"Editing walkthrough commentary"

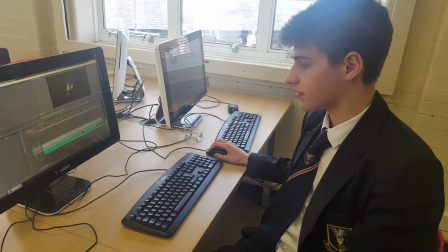So as we move on to the next scene,
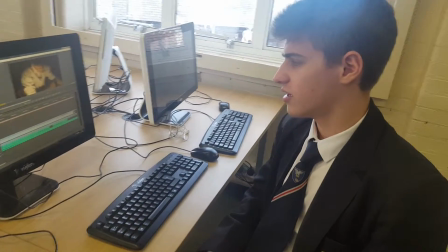we used simple cuts to because we didn't want it to be too over the top.
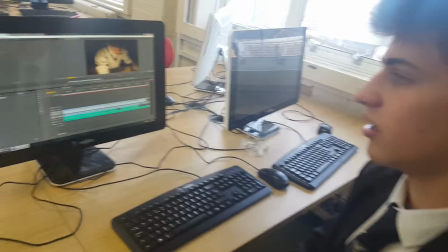If it had a smooth transition, like a crossfade effect, then probably wouldn't have worked so well.
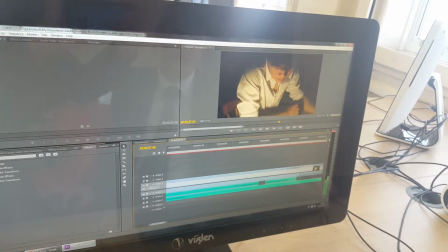So it just cuts harshly, but it's a general
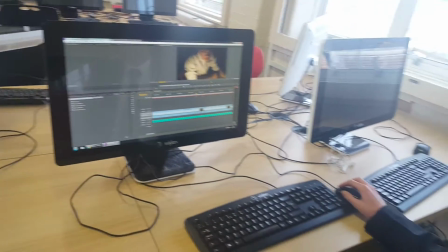it's used pretty much in every film for cuts, apart from maybe Star Wars.
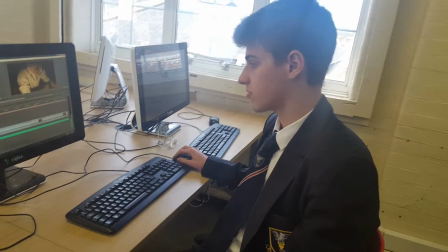Occasionally we use some special effects, but that's quite an old movie.
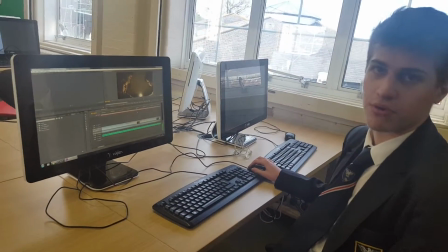So simple cuts were very important for us to keep the immersion.
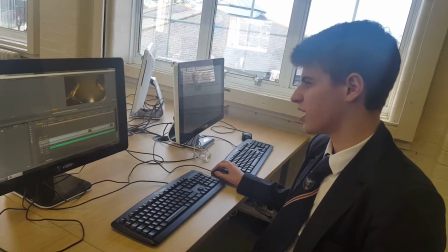So just simple cuts every time.
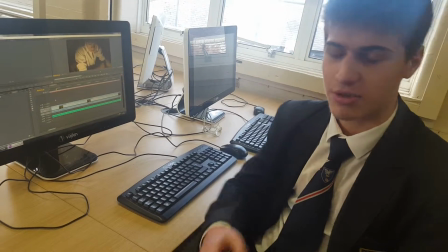Just keep it on for the right amount of time, to be honest. You just watch it, keep going through it over and over, see what feels right.
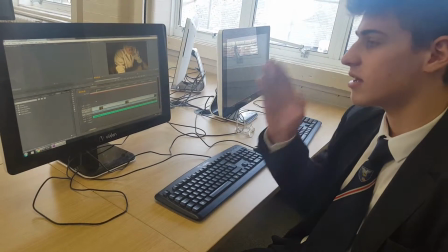If it flows, that's good. Don't keep it lingering on a shot for too long.
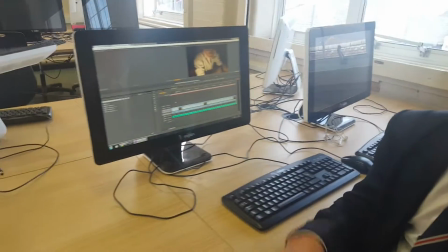Otherwise, it's good to have tension, good to have long takes.
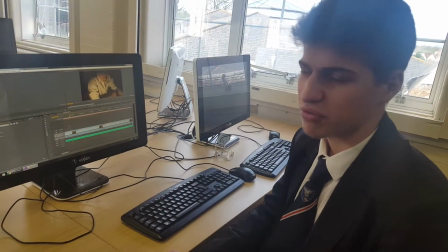But if you've got really long takes, every time there's a bit of dialogue, it's not going to flow very well.
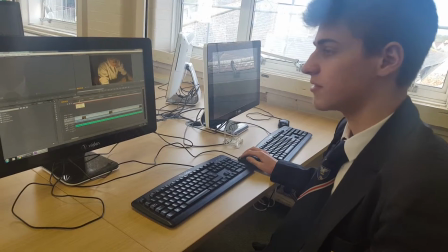So make sure you cut quite quick after a piece of dialogue is said, if it's back and forth.
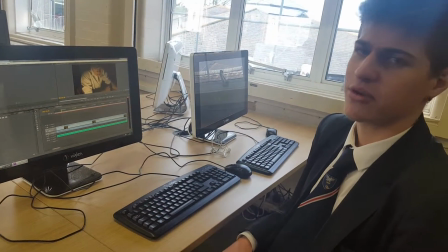Ours wasn't so back and forth, so we didn't have to worry about that too much. But still, it's a good note to take.
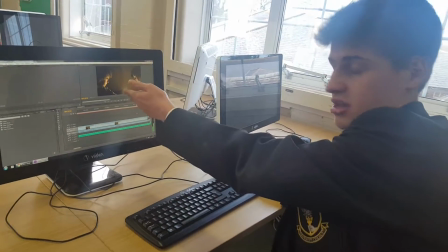So this bit lasted quite a long time because we needed to see Nick taking that breath in after my piece of dialogue
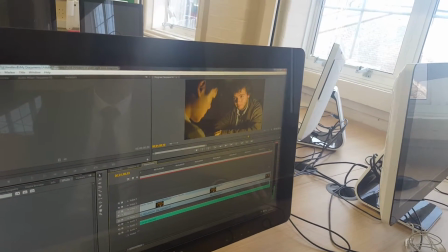and let it linger on that shot for a good amount of time. And it cuts straight in, and as soon as it cuts, Nick's speaking.
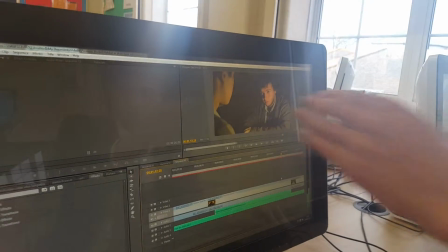And as he finishes, you've got Ed's movement right here, which is what you need to stay on.
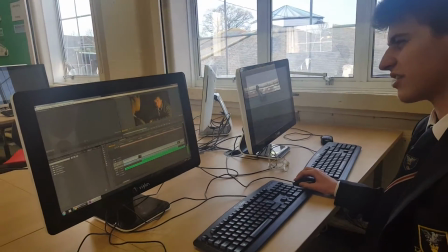Don't just cut it straight from that. And then, so you get to see that, it stops for a minute, moves straight onto his face.
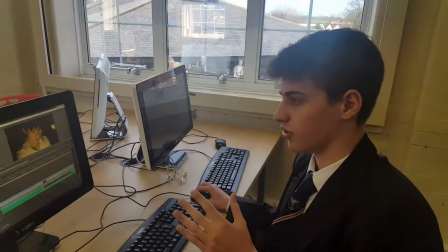After a bit, he starts talking, because you're meant to build up tension at that point.
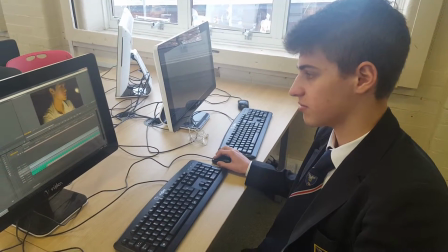As you go along, talks, facial movements, make sure you've got, at the end, one final facial movement,
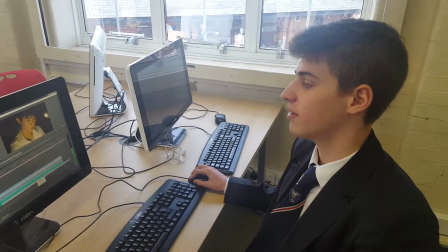so that it's not, he moves his head, so it's not completely flat the whole time you're filming.
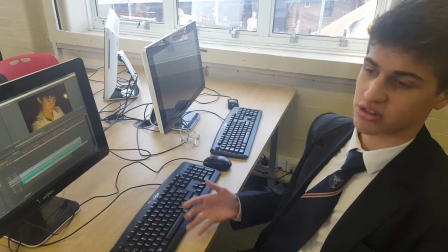You want some change during the shot.
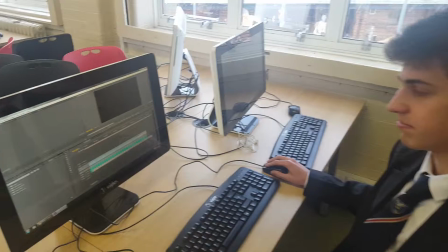So after that, it's quite a sudden edit, and it leaves it on a bit of music for a bit,
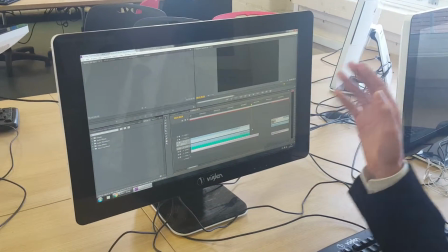which is exponentially fading. Make sure the sound design is very important in this movie, because if you don't, in any movie to be honest, if you've got just sound, say you've got birdsong in one of your clips, you don't want it to cut straight to another section of that where the wind is a bit louder, birdsong's in a different order. It just if you've got a car going past and it cuts out immediately in the next scene.
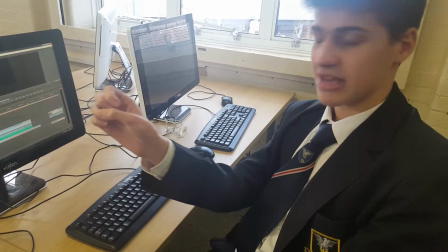So sometimes you need to seep sound over from one shot to another. So if you're doing an establishing shot like the next one here with Ed,
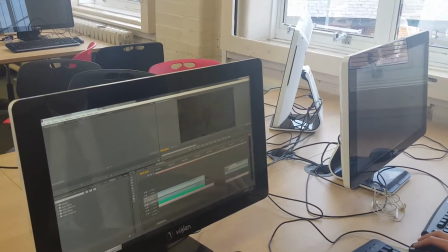we faded this one in because we felt that we needed some
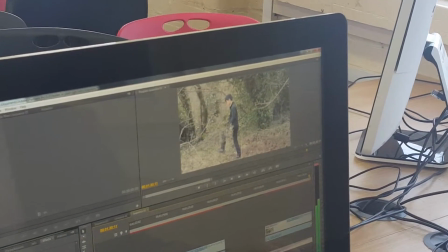way to show that it's a different point. We had a black section here, just nothing, then fades in, so it's like you know it's a flashback to another point.
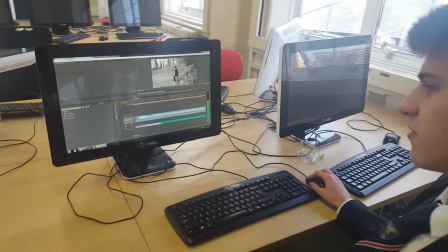Also backed up by the dialogue. So as Eddie's moving along, the shot lingers for quite a bit.
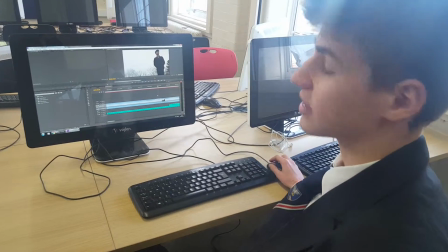Honestly, if you cut out all of your ambient sounds,
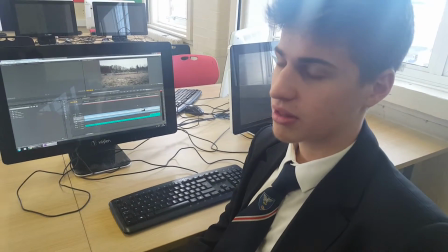just play music, it gets there might be a more dreamlike quality to it,
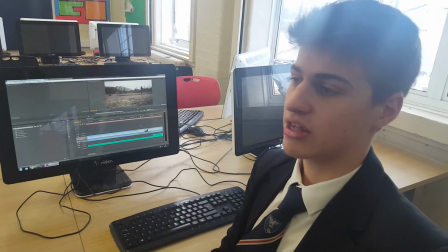because it's detached from reality, not so realistic.
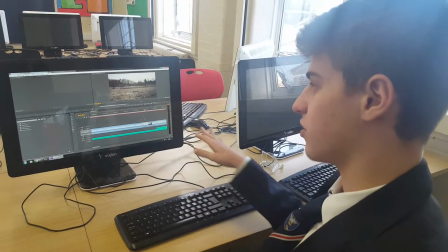If you're doing this and it's present times, you want it to be in the moment, you'd probably keep in a lot of ambient sounds.
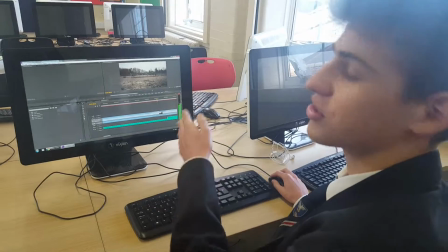But we reduced it a lot for this.
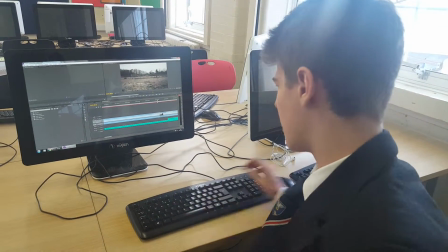We wanted to still keep them in, but reduce them and made sure that it doesn't
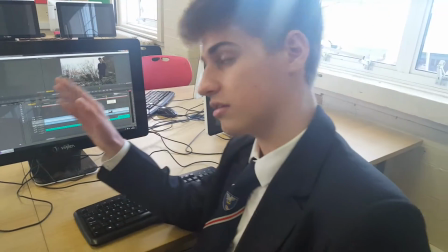sound jarring as it flows to the next section.
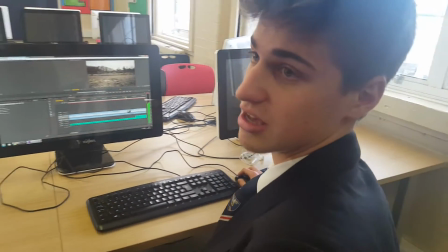The music helps to keep that consistency in a non-linear way.
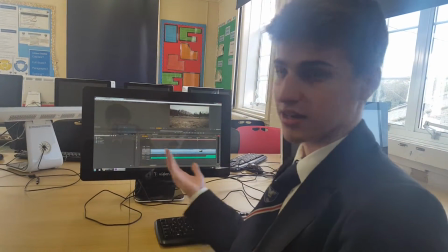So whilst you could fade in the bird song from each clip,
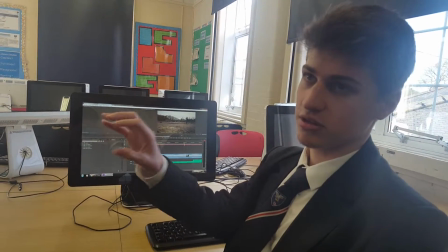the music keeps a standard
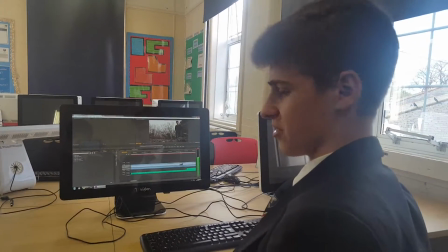consistency throughout your film.
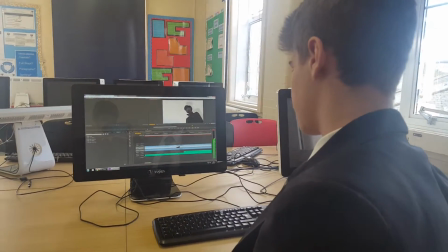It's moving along.
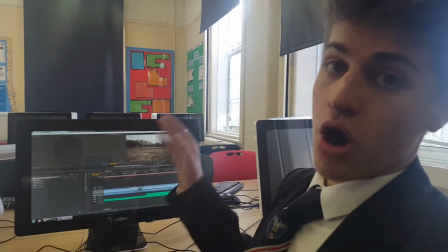This cut, we had to make sure that the audience knows the establishing location for the whole scene.
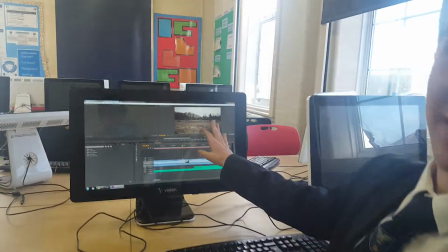This is where the whole scene's set, inside this abandoned greenhouse. Keep that shot going for as long as possible.
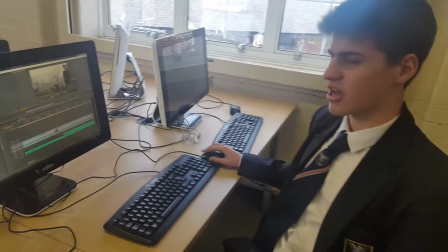but don't make it go on too long. Then it cuts as soon as there's the high-pitched whistle.
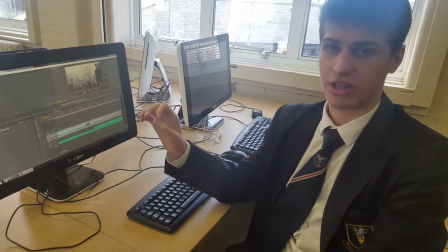We had to cut that down quite a lot. The frequency was really high to start off with, but changing, if you go from on here,
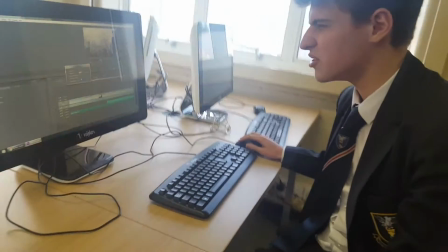you go to audio gain, you can normalise the max peak for
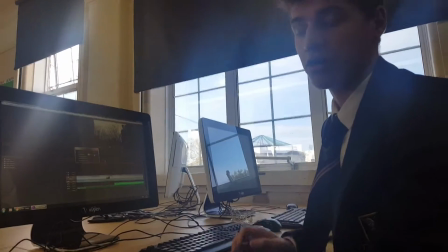decibels for that song, so it won't be too high pitched.
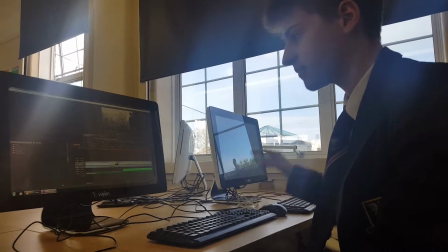Still noticeable, but it will be more in line with the rest of the song.
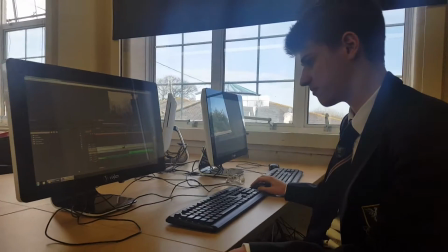Not too jarring as well. Lots of jarring on it here.
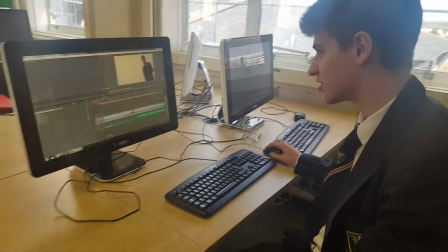But as you go along, it's walking. Make sure he leaves the shot.
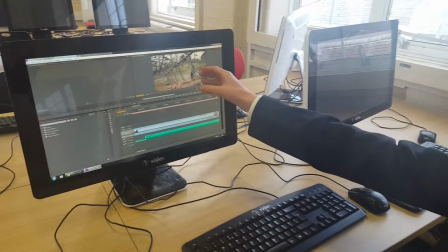When he's left the shot, make sure that he's in roughly the same location that he was in the last one.
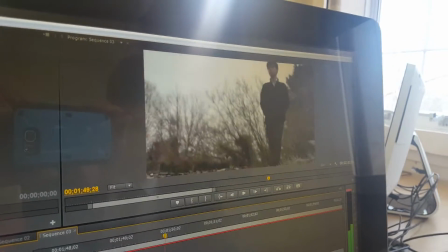So here you can see he's coming down the ridge just here.
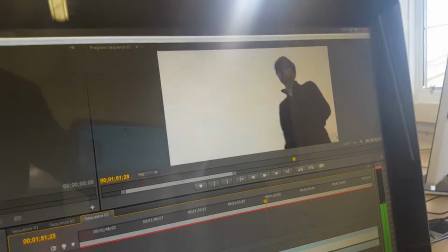That's where I was filming. So he's got to the ridge.
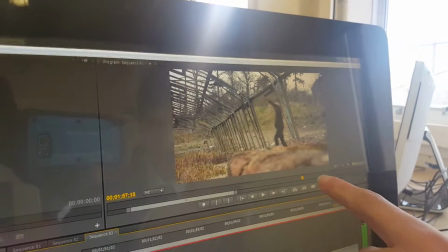You can see him step down, and on the next scene he's just coming off the ridge there.
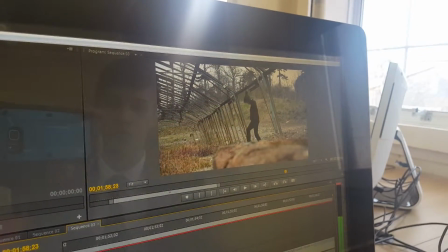So keeping that consistency is very good, because you wouldn't want him already being there if the last shot was him there.
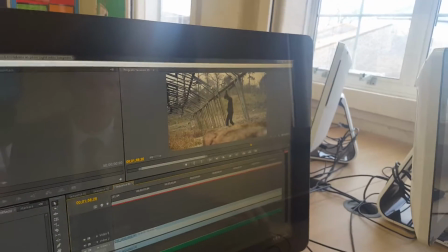So yeah, sometimes it doesn't matter too much, but in this case we wanted to keep it consistent.
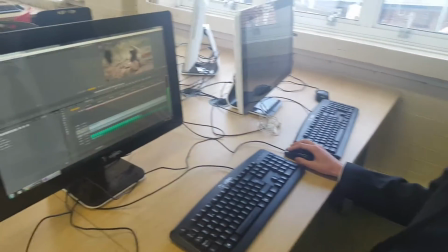Here we were going to just do separate shots of Eddie standing here and then cut to this,
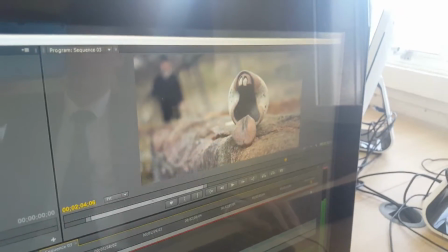but we thought it would be more challenging to us and more professional to make the shot flow for quite a long time.
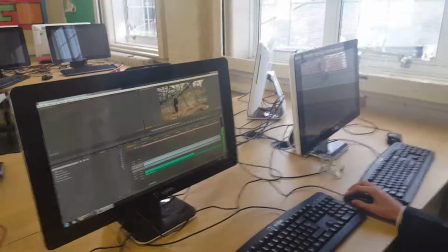So it starts off focusing on Eddie,
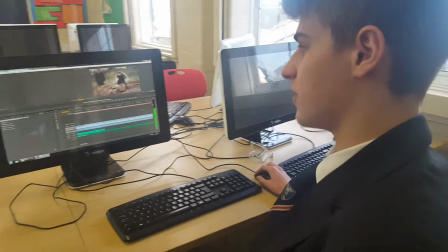then manually focused to our object, or MacGuffin as film industry might call it,
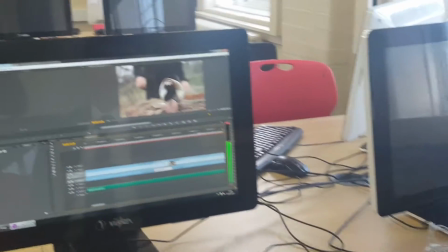and comes along as he grabs it, refocuses on Ed's face afterwards,
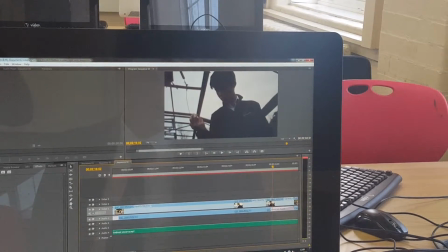and we had to do a lot of sound mixing here.
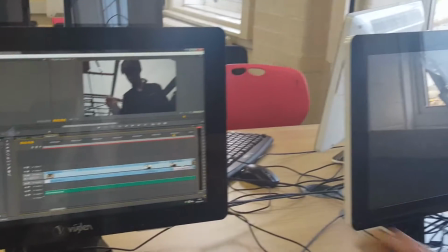So if you just zoom in here to the shot, you can see that there's a lot
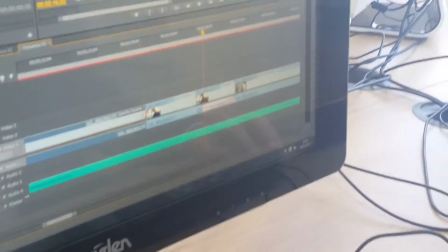of cutting out. We cut the video here, here, and here.
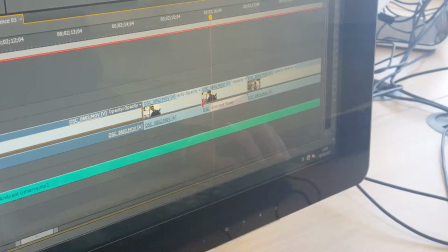No, just these two. That's all one clip here.
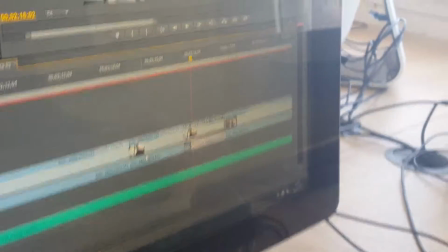So then we put the sound down for that bit and that bit, so that we'd get to silence for this.
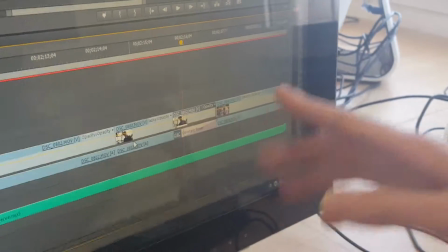We wanted it to be silent when we see the object, because it shows that he's entranced by it, because it's taking over him.
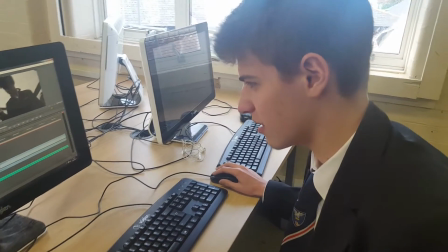That was important for us to get that sort of editing down.
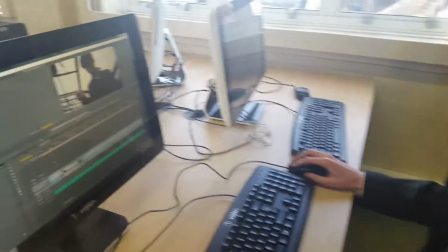Match on action was used when he's looking at the object.
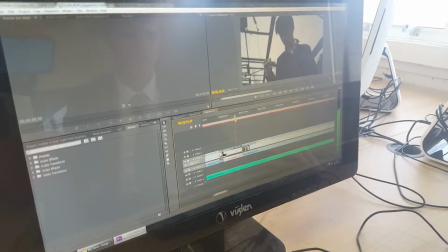He picks it up in this shot. When he picks it up, you see it here, and it
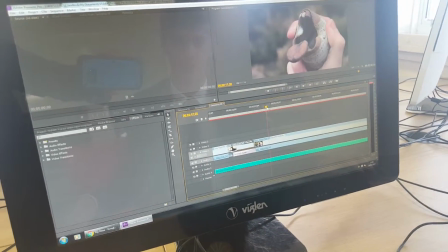just shows his perspective, what he's seeing, and it's very focused, very close up to the object.
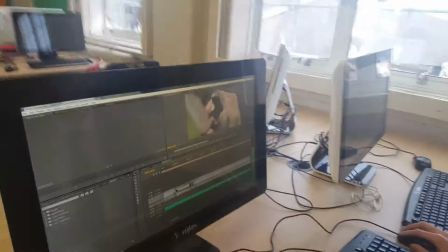So it shows that that's going to be an important thing in our film.